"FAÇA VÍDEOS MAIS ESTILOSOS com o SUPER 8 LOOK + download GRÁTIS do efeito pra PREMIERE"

Eu vou te mostrar como criar um efeito que está super na moda hoje em dia, em vídeos de casamento, em clipes musicais e muito mais, que é a simulação de película Super 8.
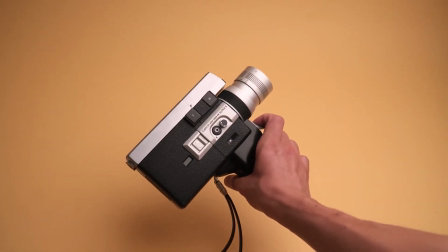(0:09)
A Super 8 era um tipo de câmera que foi popular nos anos 80, e ela era característica por ser uma câmera muito barata, acessível a qualquer pessoa, que podia comprar os rolos de filme e se sentir um Steven Spielberg dentro de casa. Sabe aquelas câmeras digitais que a gente usava uns 10, 15 anos atrás? Então, na década de 80, principalmente nos Estados Unidos, era a Super 8 que a galera usava. E eu vou te ensinar a emular o look dessa câmera agora.
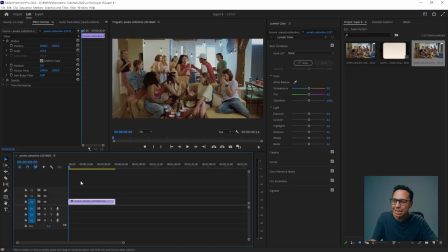(0:32)
Pra isso, eu encontrei uma imagem aqui que representa bem aí as festinhas de antigamente que rolavam, principalmente nos Estados Unidos. Eu acho que vai ser legal da gente simular o look nessa cena. Mas isso vai funcionar em qualquer imagem ou vídeo que você tiver, tá bom? A primeira coisa que a gente precisa fazer é mexer na cor da nossa imagem.
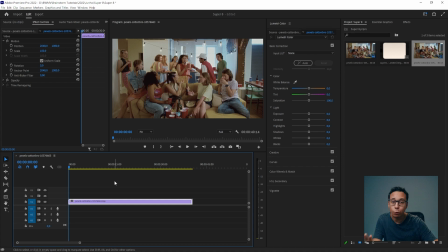(0:50)
Porque a imagem da Super 8, ela é reconhecida por ter um tom de azul bastante forte nos meios tons, né? Pra gente dar esse tom de azul, nós vamos vir aqui nos Color Reels e em Midi Tones, Meios Tones, a gente vai puxar esse iconezinho aqui ó, pra baixo, essa mirazinha pra gente puxar aqui ó,
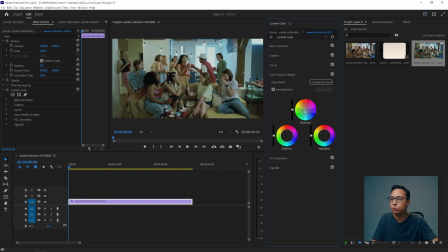(1:07)
e deixar tudo um pouco mais azulado, esverdeado, tá vendo? Desse jeito aqui. Você pode aumentar bastante os highlights aí também, porque é uma câmera clássica por ter bastante contraste, tá bom? Olha a diferença da nossa imagem, como tava antes e como tá aqui agora. Outra coisa que sempre rolava com a Super 8 era que as sombras eram um pouquinho lavadas,
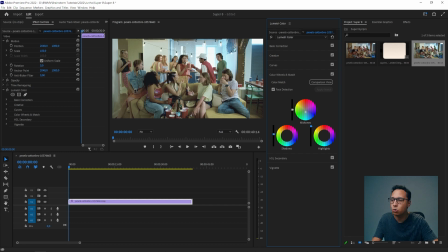(1:25)
por isso a gente pode aumentar um pouquinho aqui as sombras e nós vamos ir aqui na aba de criativo e vamos aumentar o faded film para dar essa ideia de filme mais queimadinho, tá vendo? Olha aí como estava antes e como está agora. Em seguida, outra coisa que a Super 8 também fazia era aumentar bastante os highlights, né?
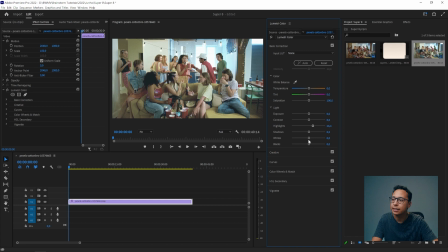(1:44)
Vamos dar uma estouradinha um pouquinho maior aqui nesses highlights e nos whites também, mais ou menos aqui assim. Se você quiser, você pode brincar um pouquinho com a saturação ou com a desaturação da tua imagem. A gente aumentar um pouquinho aqui para 109, nessa imagem aqui vai ficar legal. Olha como era a imagem original e como está aqui agora.
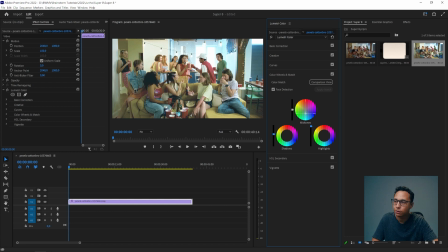(2:02)
Vou até puxar um pouquinho mais para o azul de novo aqui. Olha aí, estou feliz com esse resultado. Mas para fechar com chave de ouro, eu vou adicionar mais um Lumetri aqui em cima E vou colocar aqui na aba criativo uma simulação de película Que é justamente essas películas da Kodak Eu gosto dessa daqui,
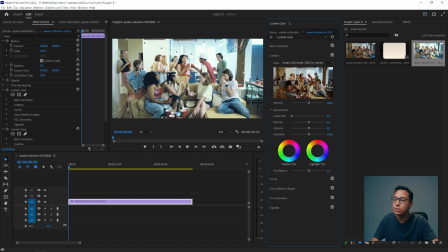(2:20)
Kodak 5218 Seleciona ela e olha como dá essa cara de filme aqui para o nosso vídeo Não esquece que a gente tem dois Lumetri aqui, um em cima do outro O primeiro Lumetri que a gente mudou as cores E o segundo Lumetri que a gente colocou essa ideia de película aqui por cima,
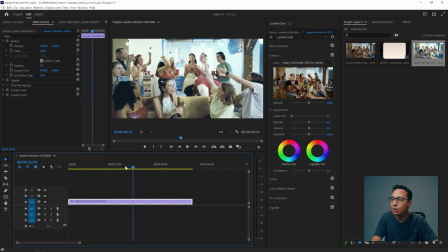(2:36)
tá vendo? Pra esse meu vídeo aqui, eu acho que o resultado tá bem legal.
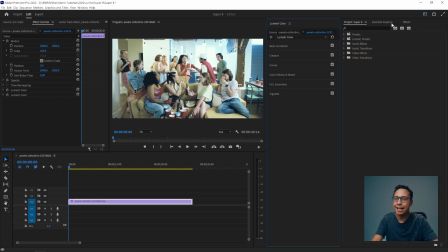(2:39)
Só que outra coisa que me chama atenção aqui nessa cena é justamente o excesso de definição. Um filme gravado com uma câmera Super 8 não tinha definição como esses vídeos digitais que a gente tem aqui, ó. Tá vendo como tá bastante digital, né? Então o que a gente faz? A gente adiciona um efeito de vídeo que tá aqui em obsoleto.
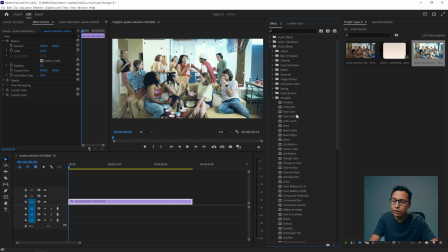(2:57)
Não sei porque que a Adobe considerou esse efeito obsoleto, mas é isso, né? E nós vamos colocar aqui o efeito que se chama Channel Blur, tá? Esse cara aqui, arrasta ali pra cá. Toma cuidado porque esse efeito é um pouco pesado, beleza? Mas o que esse efeito faz?
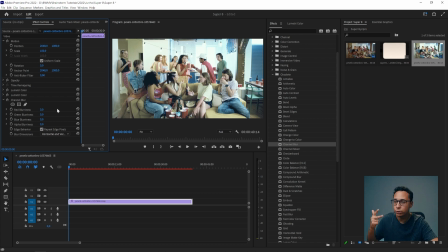(3:11)
Ele desfoca cada um dos canais de cor. O verde, o vermelho e o azul. O canal vermelho a gente vai desfocar em 10%. Isso já vai tirar um pouco da definição da nossa imagem e espalhar a cor verde aqui por cima de tudo. O verde a gente vai desfocar em 3 e o azul a gente vai desfocar em 3 também.
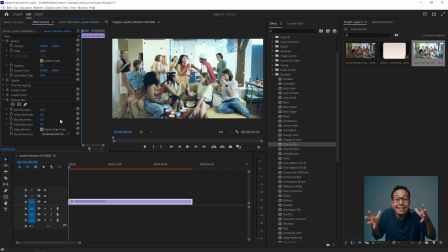(3:28)
Você vai ver que a sua imagem vai perder bastante definição, mas é essa a ideia, beleza? E aí se ficar essa linha vermelha aqui por cima do teu preview e você quiser ver como que o vídeo tá ficando, ó, você pode selecionar uma porção desse vídeo ou o vídeo inteiro,
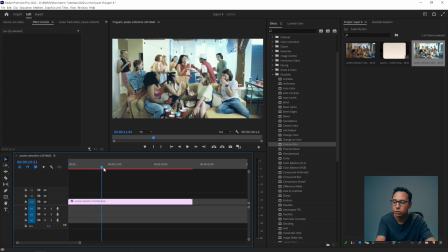(3:41)
se você quiser, com as letras I e O, tá? E você marca o ponto inicial, O você marca o ponto final e aí você pode apertar a tecla Enter.
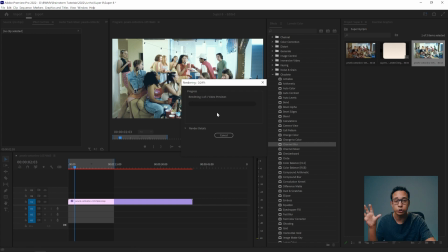(3:49)
E o Premiere vai fazer o que nós chamamos de pré-render. Ele vai pré-renderizar a sua imagem, o seu vídeo aqui, pra você conseguir assistir ele sem travar aqui no seu preview, tá?
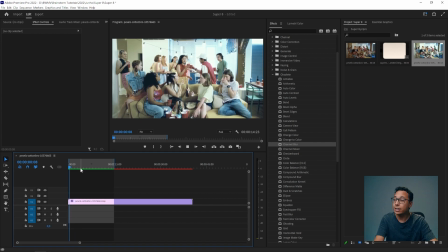(3:59)
Eu tô fazendo isso só pra gente ter uma previsão legal. E olha aí o resultado que a gente já tem aqui pro visual do nosso vídeo. Já tá bem mais parecido com o filme da Super 8, né?